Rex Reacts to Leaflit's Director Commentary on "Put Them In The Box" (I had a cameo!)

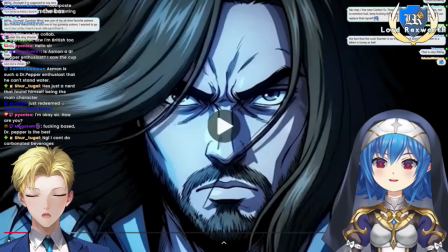I am still quite chuffed that I was featured in a music video that Leaflit did here. Not gonna lie, can't do carbonated beverages. Yeah, they're probably not the best for you, but some taste really good.
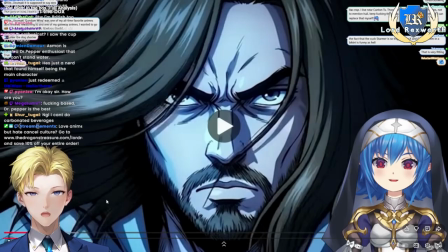Like Dr. Pepper. Or alternatively, RC Cola, which I believe is owned by the same parent company as Dr. Pepper. A lot of people, as an alternative to Dr. Pepper, they'll drink Coca-Cola or Pepsi. RC Cola, which is short for Royal Crown Cola,
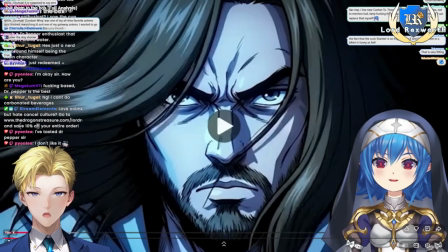is bit of a rarer find, not widely available everywhere, but when I do see it, at a petrol station or a truck stop or something like that, I do tend to grab a bottle of it, just because I've always liked it. No, never mind the taste, just the texture is too much.
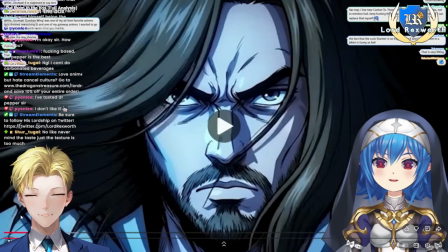Too fizzy for you. I've tasted Dr. Pepper, sir, I don't like it. That's alright, Pyonli, nobody's perfect.
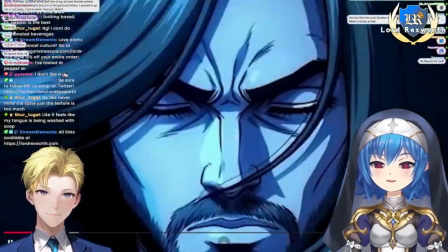He's like mad strutting. He's got that mad strut.
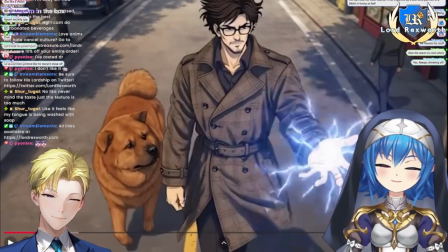And then it contrasts it now. He's got this expensive dog next to him, really expensive, like nice clothes.
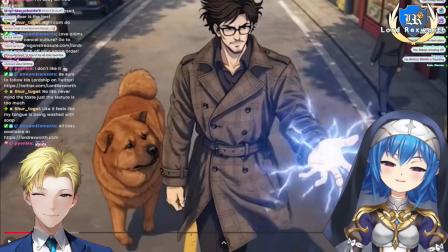And then he, for a commie, right? And then he's got his, he's showing his power off to everybody.
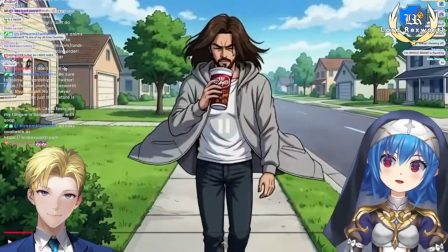Yeah, it's the classic champagne. And then you have socialist. Asmongold here, who's like, I'm just drinking a fucking Dr. Pepper, walking down the street in a suburb. Confirmed, that is Dr. Pepper. He's just basic ass fucking shit, right?
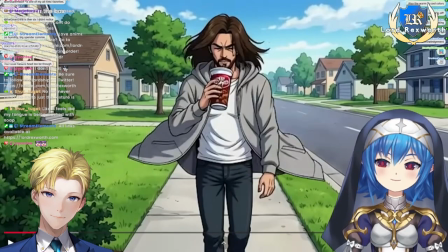And that was kind of the idea behind it, is kind of showing a little bit and them getting ready for the battle.
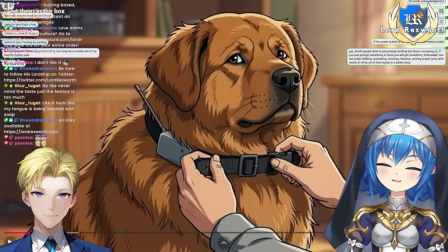So he puts the, how does he start? He gets ready for stream by putting the fucking collar on Kaya.
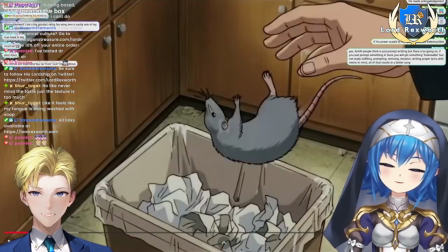Poor doggo. Then Asmon gets ready by throwing away his alarm clock. So that's kind of what...
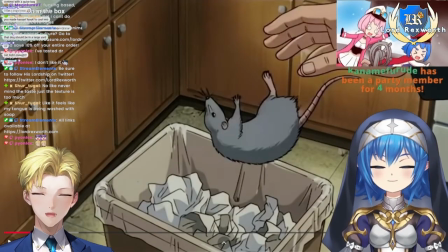That's kind of what they are. In the original version, he actually throws the mouse...
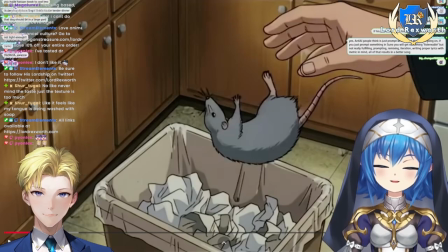He throws a rat out of the window, but I just didn't think that was really practical.
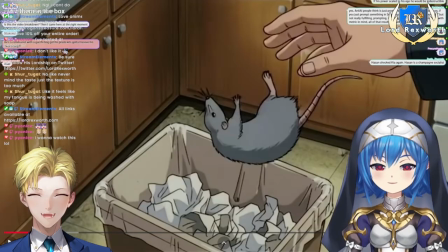I was like, he just throws it away in his kitchen. Just yeets it out of the kitchen window. Honestly, I think that would have been funnier. Well, this turned out all right. I want to watch this. Lol. Check the chat for Twitch, for Kick, and for Rumble. I posted the link in there.
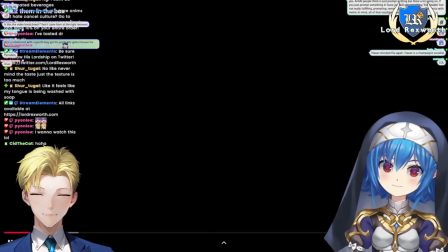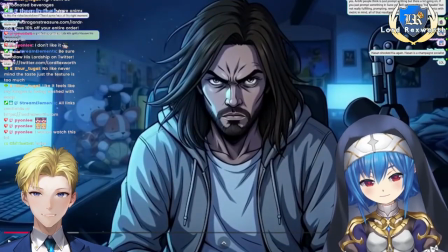And so this is one thing about this specific scene is I actually bookended this.
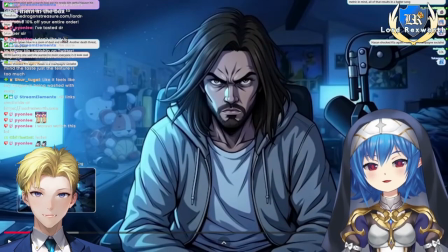So if you look at the very end of the video, so this is where I started working on it, right? So all of this is kind of just like prologue, right?
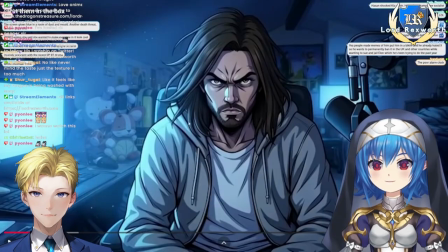So the video actually starts right here on this frame, and this is actually the last frame too.
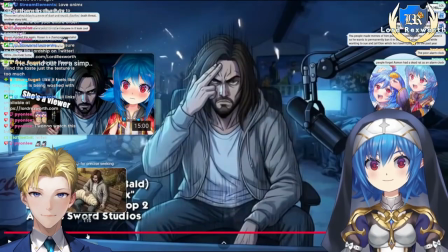So if you look, he ends in the same spot, right? And it's bookended.
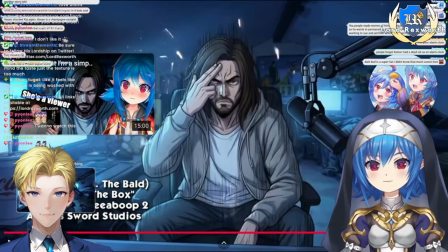The actual story is bookended.
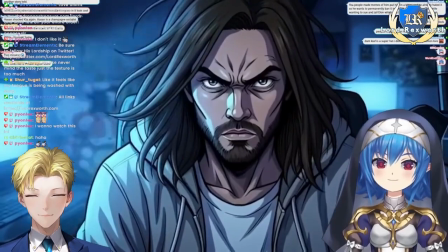That was on purpose, right?
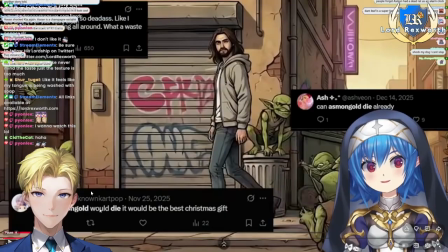So here I literally, if you look at the actual text, you can see Asmongold and Die are both highlighted. And that's because I literally just searched Asmongold Die on X and I got all of these.
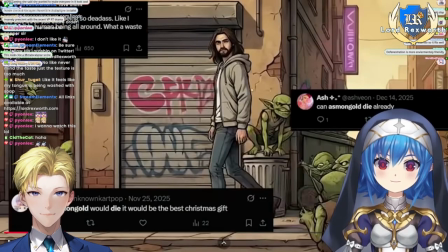And there were way more of them. I just didn't want to clutter the screen. So and this was actually just kind of really lazy, honestly. I guess I'll know I've made it if I start getting a lot of death threats like this, and people wishing for my death, I guess then I'll know I've made it.
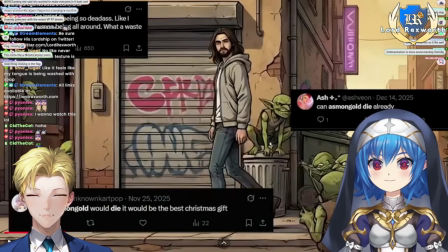Right now, it's, yeah, still in the process of getting noticed, but growing. And by the way, chat, close to 1,000 followers on X. Do tell your friends, x.com/Lord Rexworth. Who says you haven't?
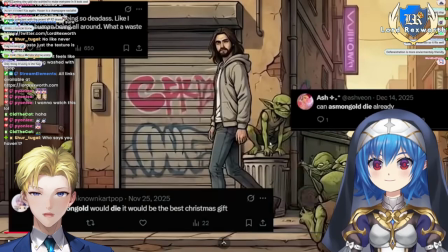Well, I mean, I would notice that sort of thing of people issuing death threats against me, which they have yet to do. But I figured it's just a matter of time.